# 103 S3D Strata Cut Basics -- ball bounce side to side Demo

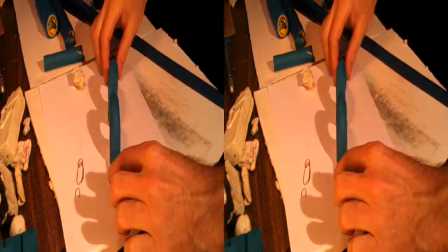This is a straight ball.
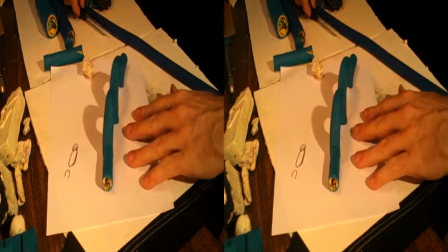It's pre-distorted so when it jumps up the shape of the ball will stay circular.
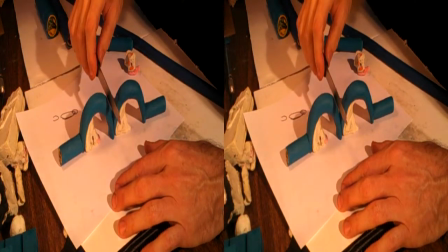As you cut away it's still circular. It goes down. It's pre-distorted so it stays circular.
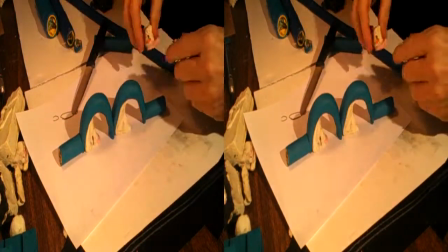It bounces quickly and these white supports hold it from falling over.
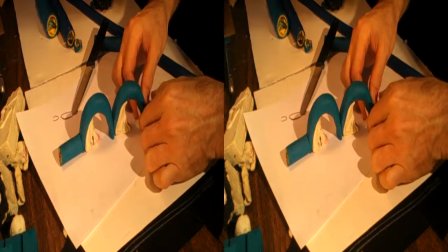I'm going to put a little bit of support on the other side to make sure it holds up.
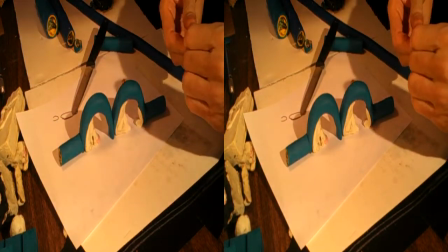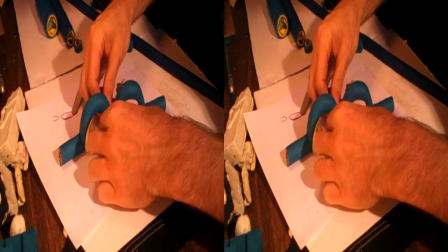That way it will be
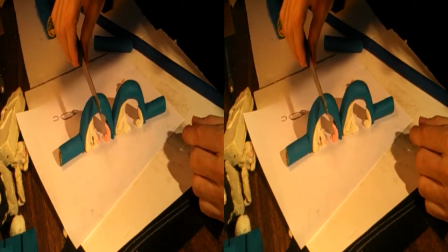just the right amount to actually hold it in mid-air because about right here it has to stay in mid-air without falling over.
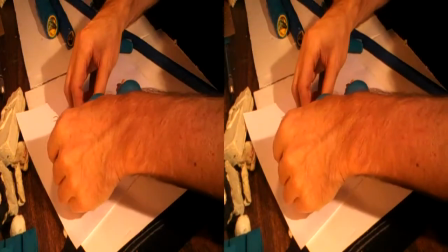You need a little bit of support down there to keep that happening.
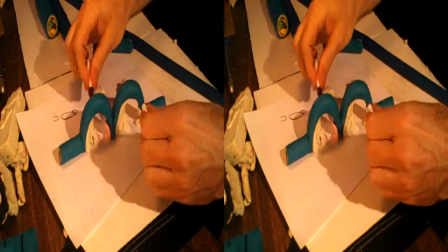If I were to fully finish this piece, I would probably want to put some support underneath
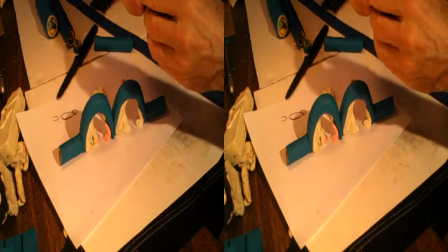each side of the tube so the circles don't distort.
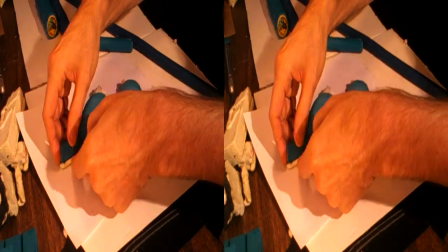So this is some support clay or blocking clay or whatever you want to call it,
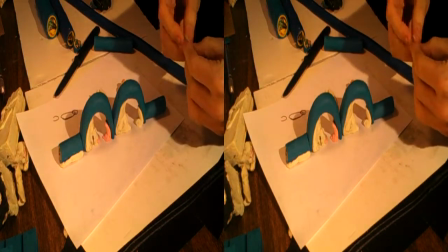a negative shape that holds the positive shape that holds the basic.
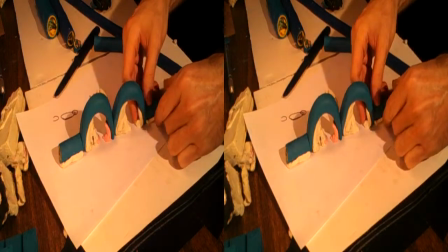I'm choosing white again because it's on a white piece of paper and therefore it's at least in the way.
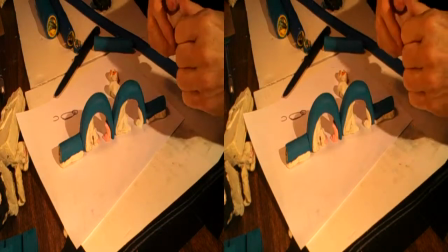Clay is ultimately very heavy.
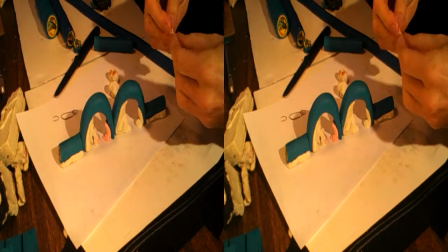You have to think of it as a slow-moving liquid, kind of like glass, only with a much lower melt temperature.
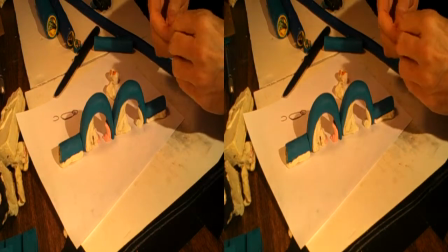You know, frozen clay doesn't move very much,
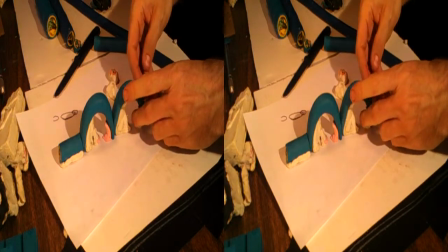just like glass doesn't move very much. but at room temperature it's easy to work with a little warmer than room temperature
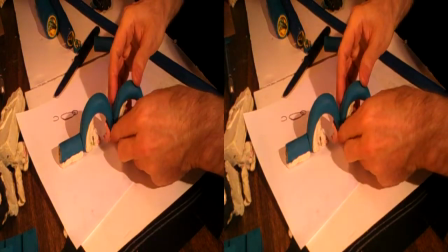and it starts to sag really quickly so it's a very beautiful medium but it's also a
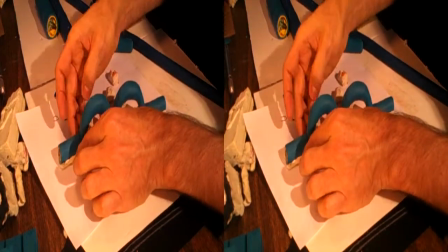very transient and easily damaged one so part
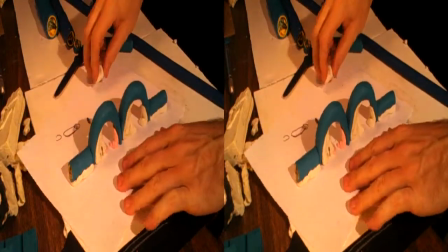of the uh key of now supporting it you can see it's uh
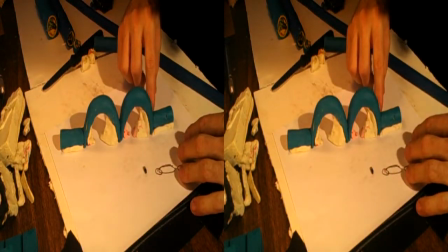probably just about ready to animate like this. Bouncing ball straight, lifts up, goes down, lifts up again.
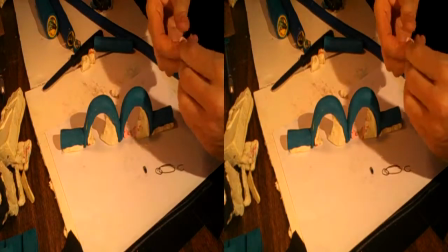I'm going to put a little bit of extra glue here between these two
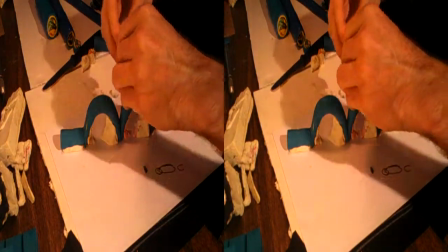joints just to make sure that as it's being cut away it's
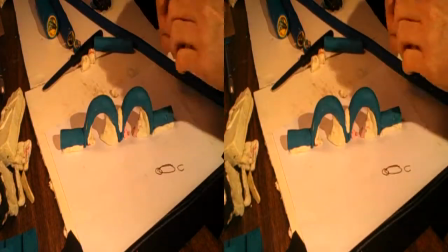doesn't fall apart too quickly. All right.
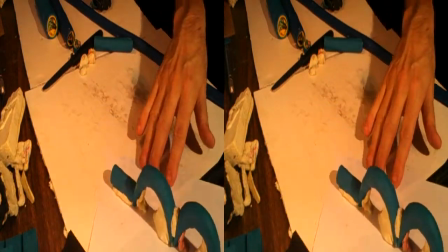I think the next thing to try is
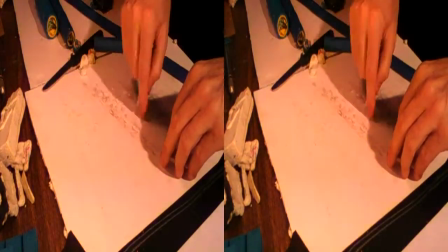bouncing ball bouncing backwards and forwards side to side.
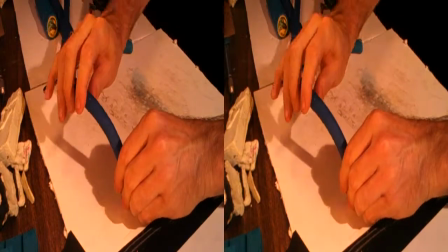So the basic shape
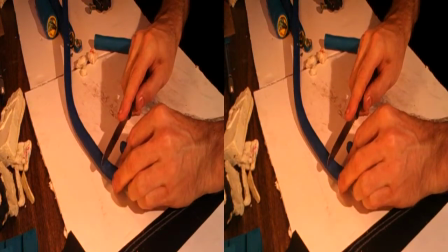would be we'll cut some basic loops to begin this.
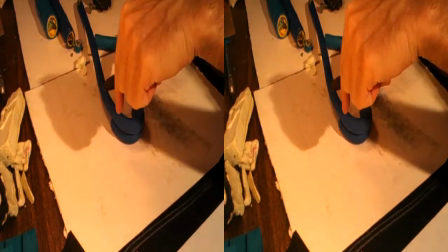If a ball is going back and and forth and back and forth through time.
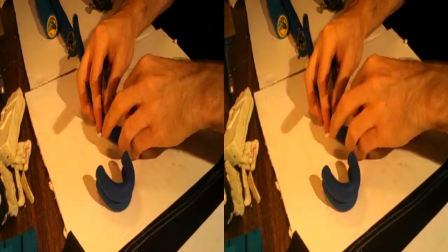You have to put it on the z-axis so the motion
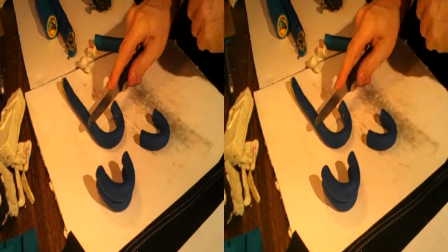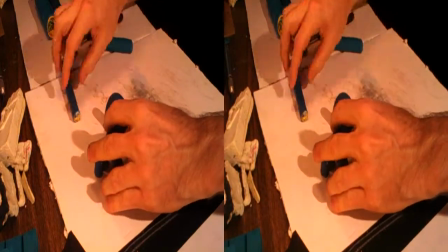basically is going to move back and forth like this. Back
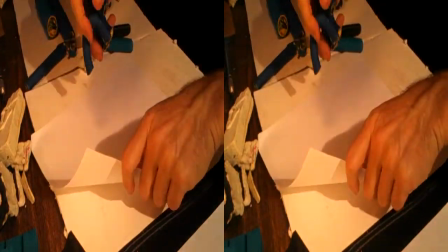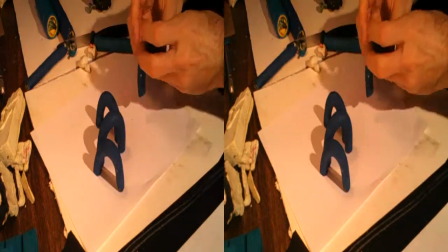and forth and back and forth.
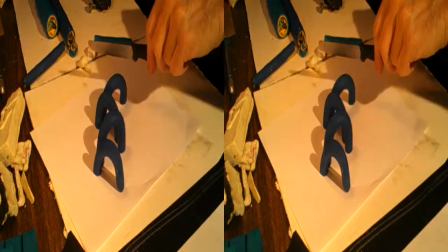Now again I'm assuming that I'm cutting toward the camera away from the camera straight and And I have to do
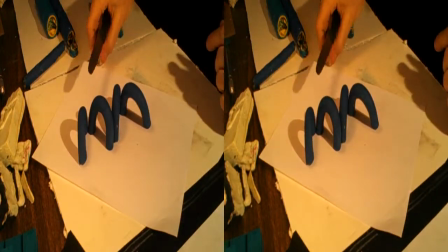all the different pre-distortions into this animation before it gets going.
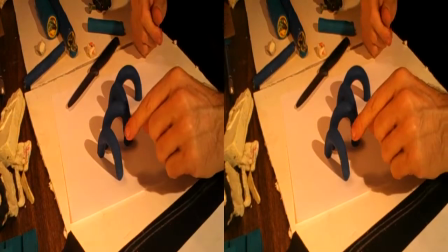And I have to think through what those distortions are going to be. So not only is it going on a sideways angle,
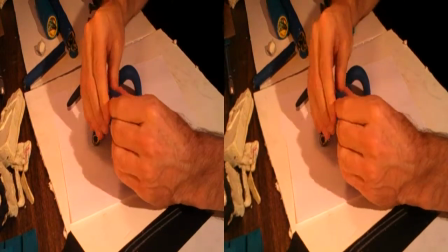which means I sort of have to pre-distort everything a little bit this way.